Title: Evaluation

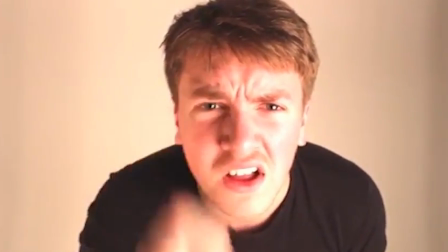0s
In my advanced year, I produced a 5-minute short film titled Respawn.
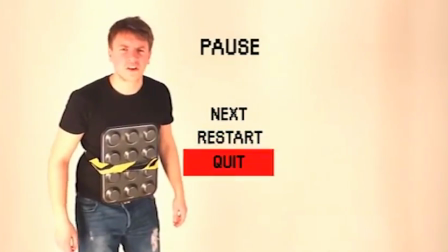5s
The narrative entailed the protagonist Dan, an idle teenager, unveiling that his reality is, in fact, virtual.
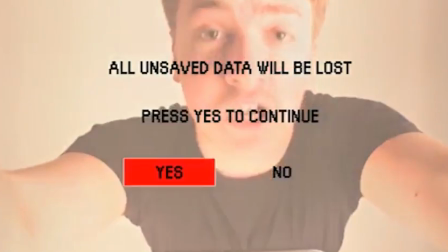11s
Along with this task, I also had to complete 2 ancillary tasks, which acted as marketing for our main product, the film.
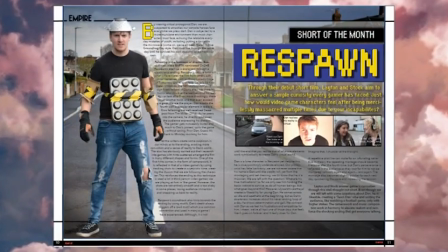19s
These were a magazine review of Respawn and a film poster.
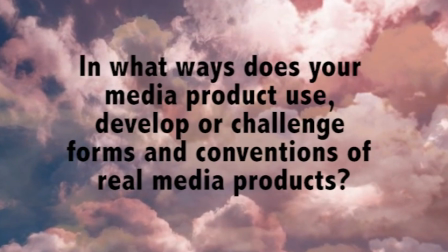25s
In what ways does your media product use, develop, or challenge forms and conventions of real media products?
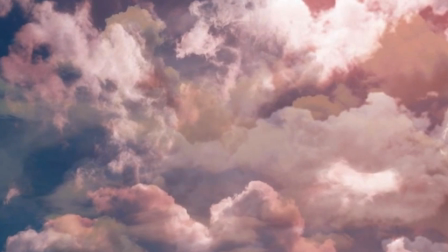32s
A key part of the research and planning stage in the main task was exploring forms and conventions to be able to use,
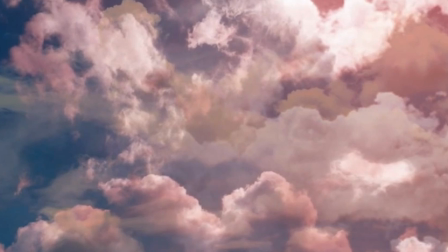38s
develop, and challenge in my own short film.
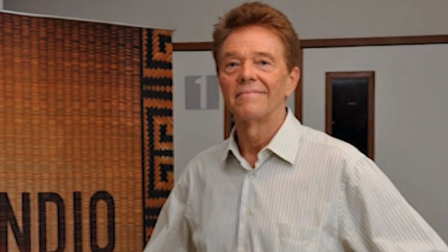41s
As theorist Robert Stam suggests, genre is so hard to define due to the many ways of it being categorised,
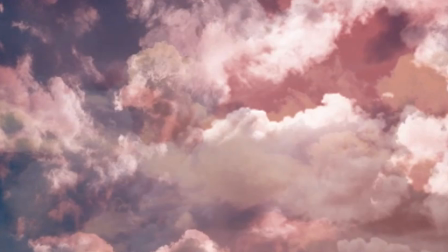48s
for example, by performer or budget. Therefore, short film could be a genre in its own right.
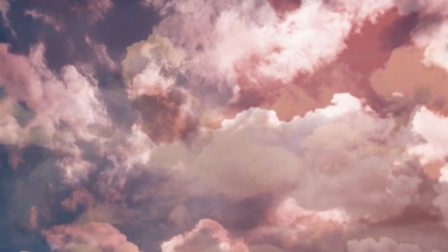55s
Short films are such a diverse and versatile genre,
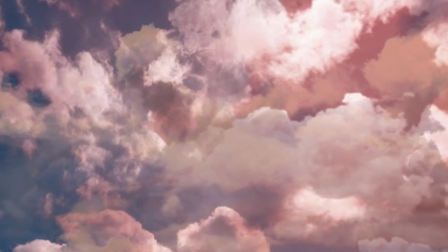59s
showcasing many different narratives, styles and techniques, thus making it such a difficult task to be able to challenge its many conventions.
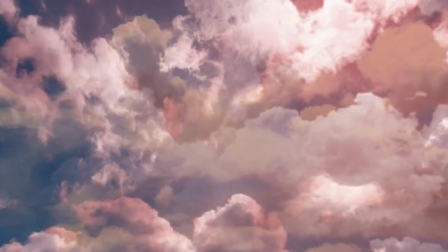67s
However, Respawn can also fit into the hybrid genre of fantasy comedy.
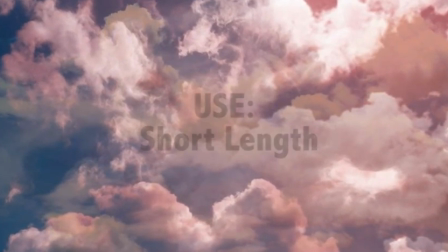73s
So, what genre conventions did I use in my short film? Firstly, the most obvious conventions of short film were used, such as short length.
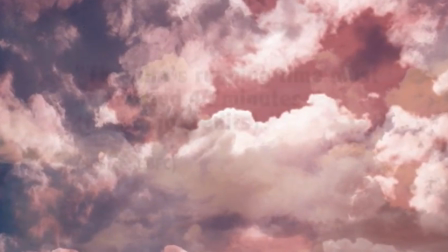81s
My film was only slightly over 5 minutes, under the short film time classification of 40 minutes or less,
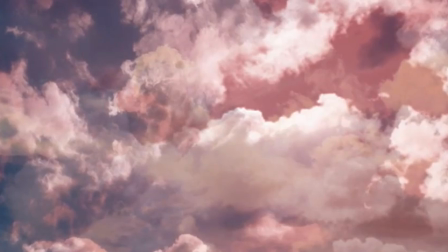88s
and much shorter than a feature film, the average length being 130 minutes.
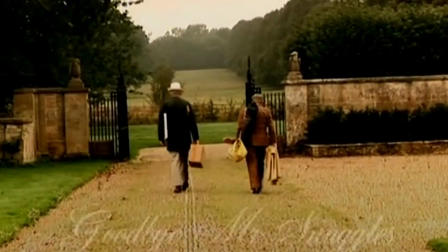92s
Other short films that I researched were also between 5 and 10 minutes,
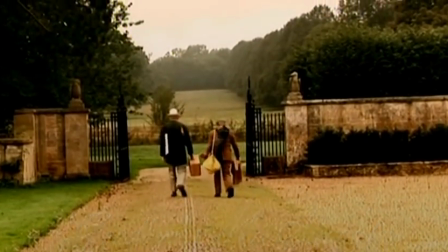96s
such as Goodbye Mr. Snuggles by Jonathan Hopkins, which is also just over 5 minutes.
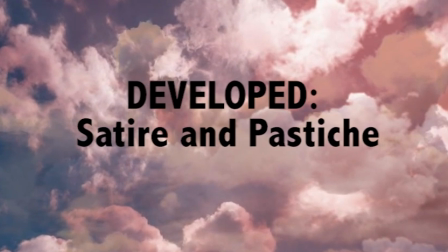103s
A common theme in short films is satire or pastiche. In Goodbye Mr. Snuggles, throughout the film,
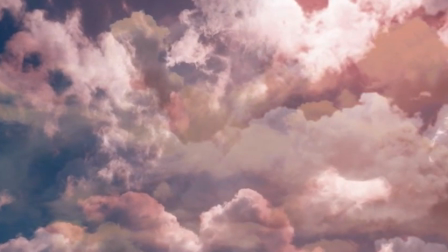109s
the use of binary opposites built up to a Mexican standoff scene between the 2 opposites, the clown and the old man.
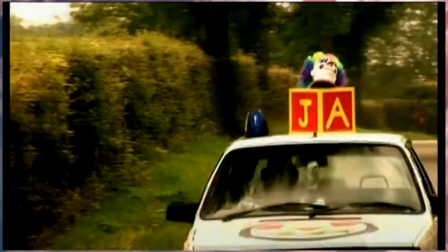116s
For example,
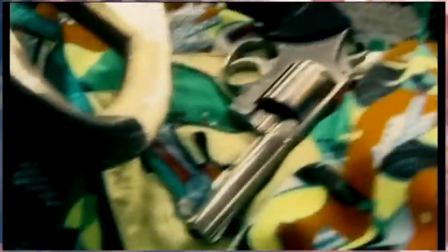118s
cross-cutting between scenes of bright colour-corrected shots with fast circus-like music and dull colour-corrected shots with slow classical music,
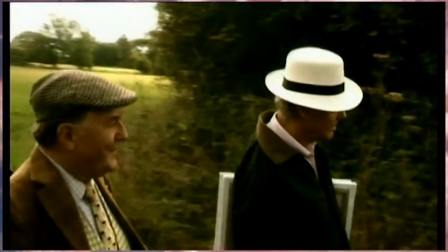125s
the pace quickening as the climax approached, highlighting these differences.
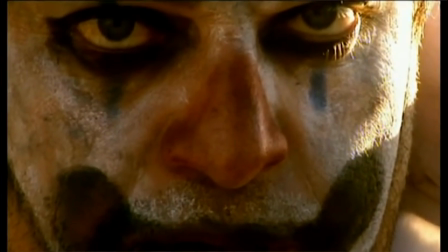130s
The standoff pays homage to the Western films, even using desert-like colours and Western music.
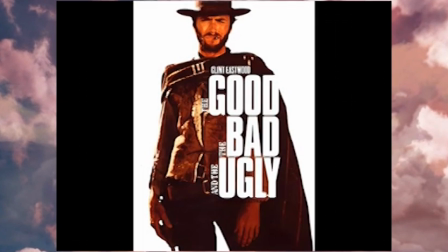138s
Respawn pays homage to the classic film The Good, the Bad and the Ugly by Sergio
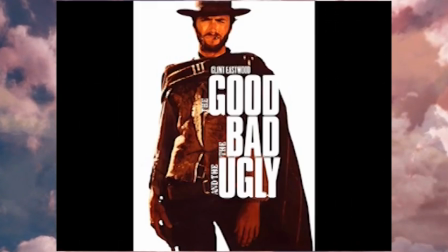143s
Leone by using the well-known standoff whistle but in a synth tone to carry on reflecting the technology theme,
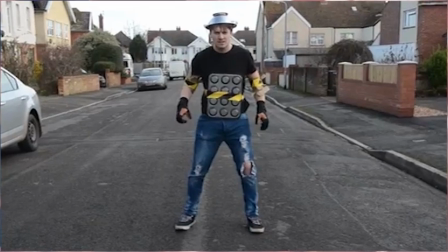150s
whilst using cross-cutting between the protagonist Dan and the antagonist car,
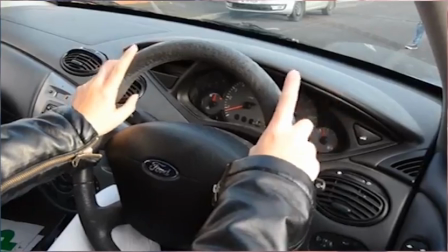154s
varying different shots such as an extreme close-up of the eyes and headlights, and long shots as seen from behind each other's enemy.
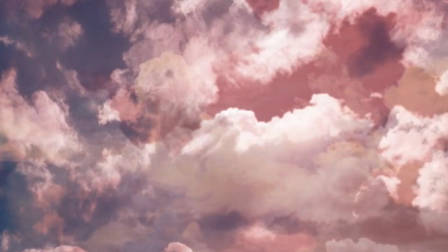162s
However, unlike Goodbye Mr. Snuggles and many other short films that parody or pay homage to other films,
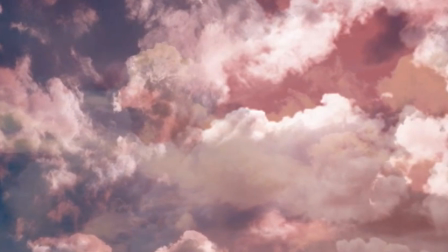168s
it is not a theme that lies throughout Respawn, and is only a small part of a larger narrative.
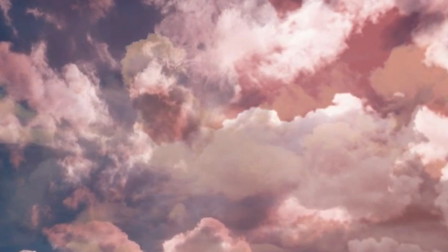175s
Therefore, this is an element of short films that I have developed through taking the convention and instead of making it the driving
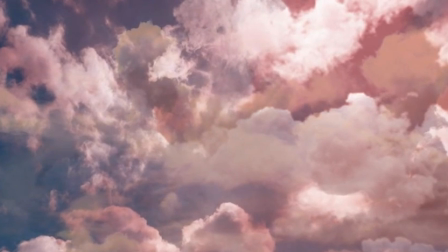182s
force behind the narrative, I have made it a small part for comedic effect, also creating nostalgia for the audience members.
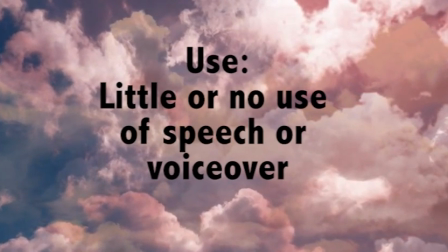190s
Another convention used is the little or no use of speech or voiceover.
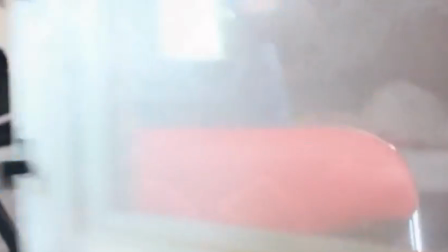195s
The single use of speech in Respawn was purposed for comedic effect, also adding to the other genre category of Respawn, fantasy comedy.
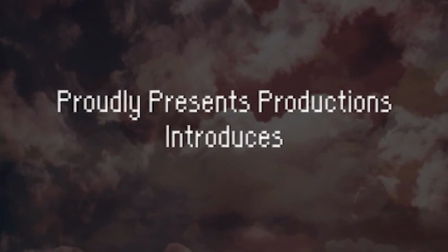204s
Dan blowing up before he gets the chance to complete his remark.
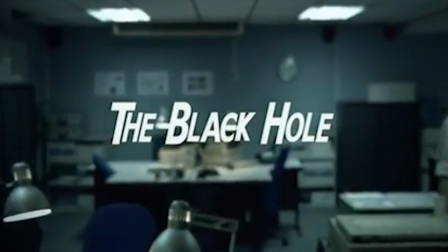208s
This is similar to other short films I have researched, such as The Black Hole by Philip Sampson and Ollie Williams,
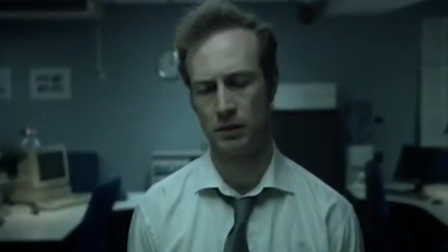215s
where there is no speech at all as it features around a single character and does not add to the narrative.
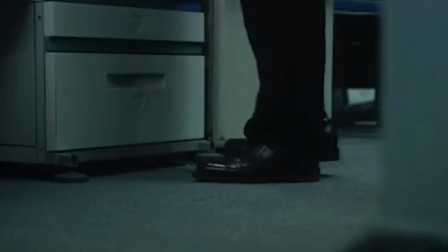220s
Any addition of speech may make the plot too complex for the brief time that filmmakers have to tell their story.
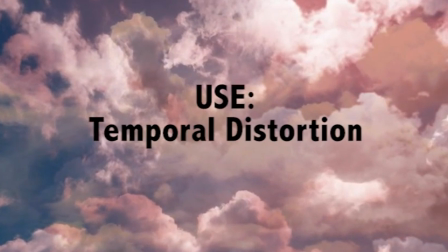229s
The fantasy genre convention of temporal distortion was used through a series of repeating montages,
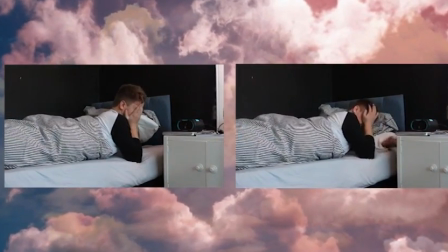235s
which were the same shot for shot, and therefore showing the cycle of time repeating.
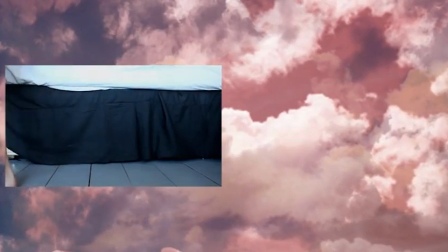241s
This was key in telling the story, as it was the driving force behind the whole narrative.